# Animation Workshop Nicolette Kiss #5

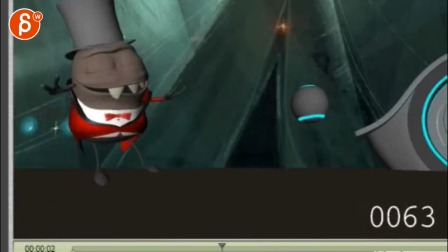[12:05]
For contrast and complexity this just feels like okay one pose up and down up
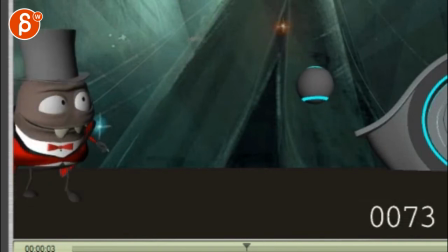[12:10]
and then up and down up and down so this extra polish you know it's probably what I would do
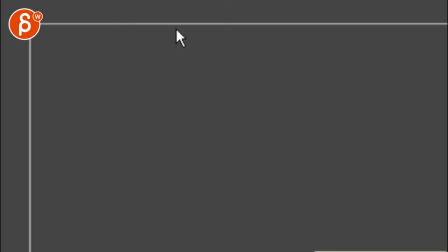[12:17]
all right then you have yeah
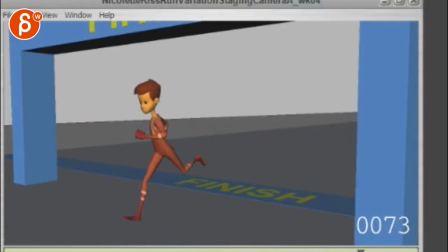I mean this works the problem is a bit it's a bit far away I mean I know that's the angle but
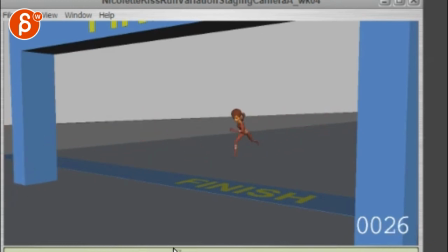[12:42]
you kind of say it's far away it's not you don't see that much it doesn't really help her silhouette but you could do something where your camera starts a bit more. That's your finish line, and they are coming, and that's your camera.
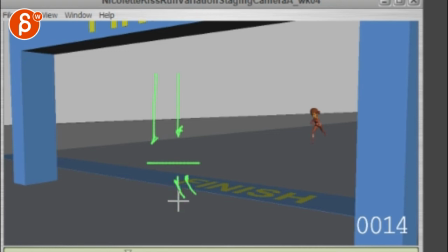[13:02]
The camera could be maybe here on her, and throughout the shot travel this way. You know, so there's some foreground elements that move to get some complexity. You know, if you want to show off the cycle that way, maybe have a bit more dynamic camera move just a bit but it works it's cool to see
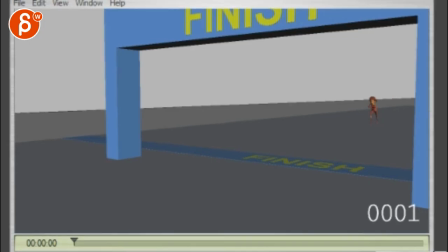[13:21]
and then this way front side view okay
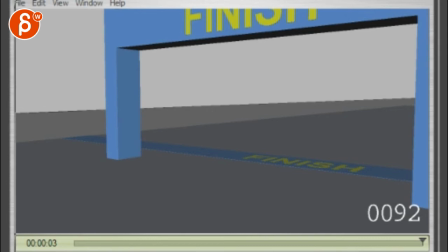[13:35]
hold on I might have a different this is a representation walk variation I don't think that was in
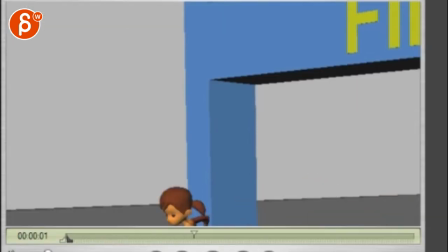[13:42]
the zip so let me just check several links what is this it
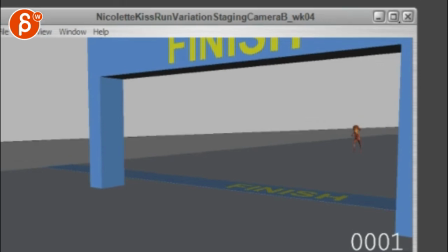seems better at least you feel like you see more of them, but I feel like you can try maybe take this camera as A and you finish with the other shot that I had,
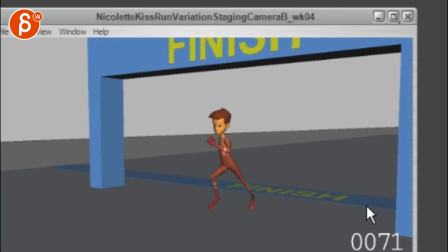[14:08]
so that you're doing like a slight translate forward into the finish line with the camera. And regarding how fast they are, that's the thing, they are a bit fast, I think I'm reading the guy more than the woman.
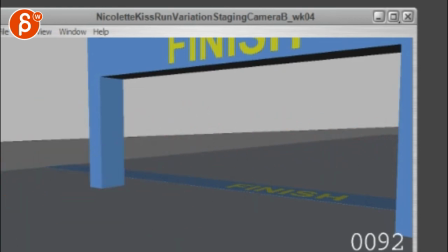And since I'm reading down here, yeah, maybe it's better to stitch her. you know unless you bring that into a story where she's
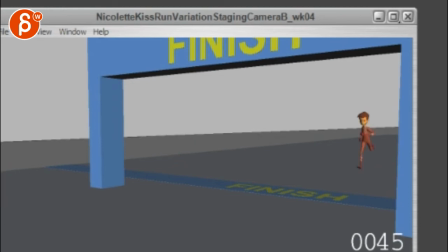[14:46]
fast i don't know i'm just thinking she comes past camera and it's really fast and then he comes in and comes to a stop and ends up in front of the camera like this and is and then you start an acting shot sorry my tool is lagging out of breath it was like
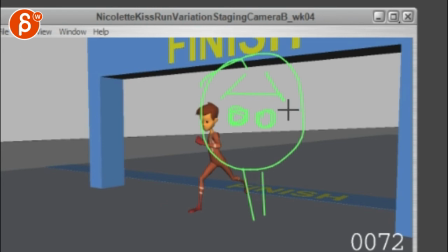[15:05]
wow how crazy how fast you are like this could end up in a in an acting shot. Never mind. These things, stupid things. But yeah, you're kind of on a point there.
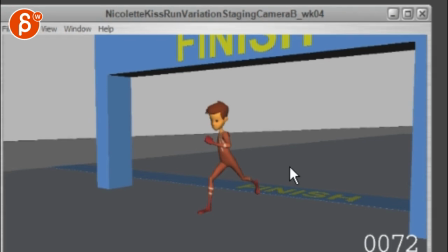[15:16]
Maybe ditch her. I can definitely read him more. Let's put it this way.
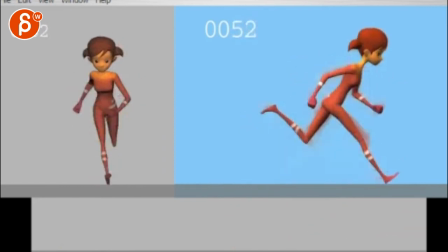[15:23]
And then
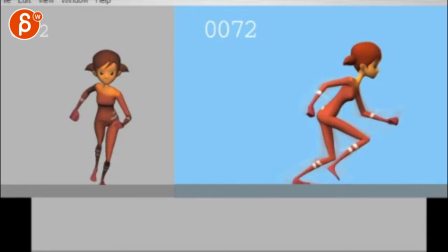[15:28]
a little variation of arm poses for each other. And loop this.
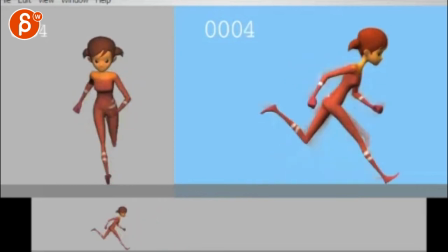Yeah. I was just checking the head in terms of overlap.
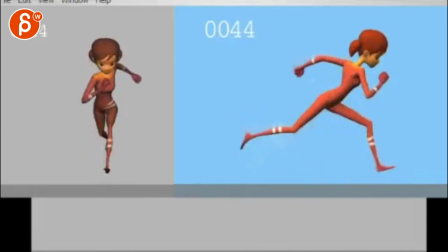Also at that speed I'm looking at strobing. You know, like what poses are reading the most.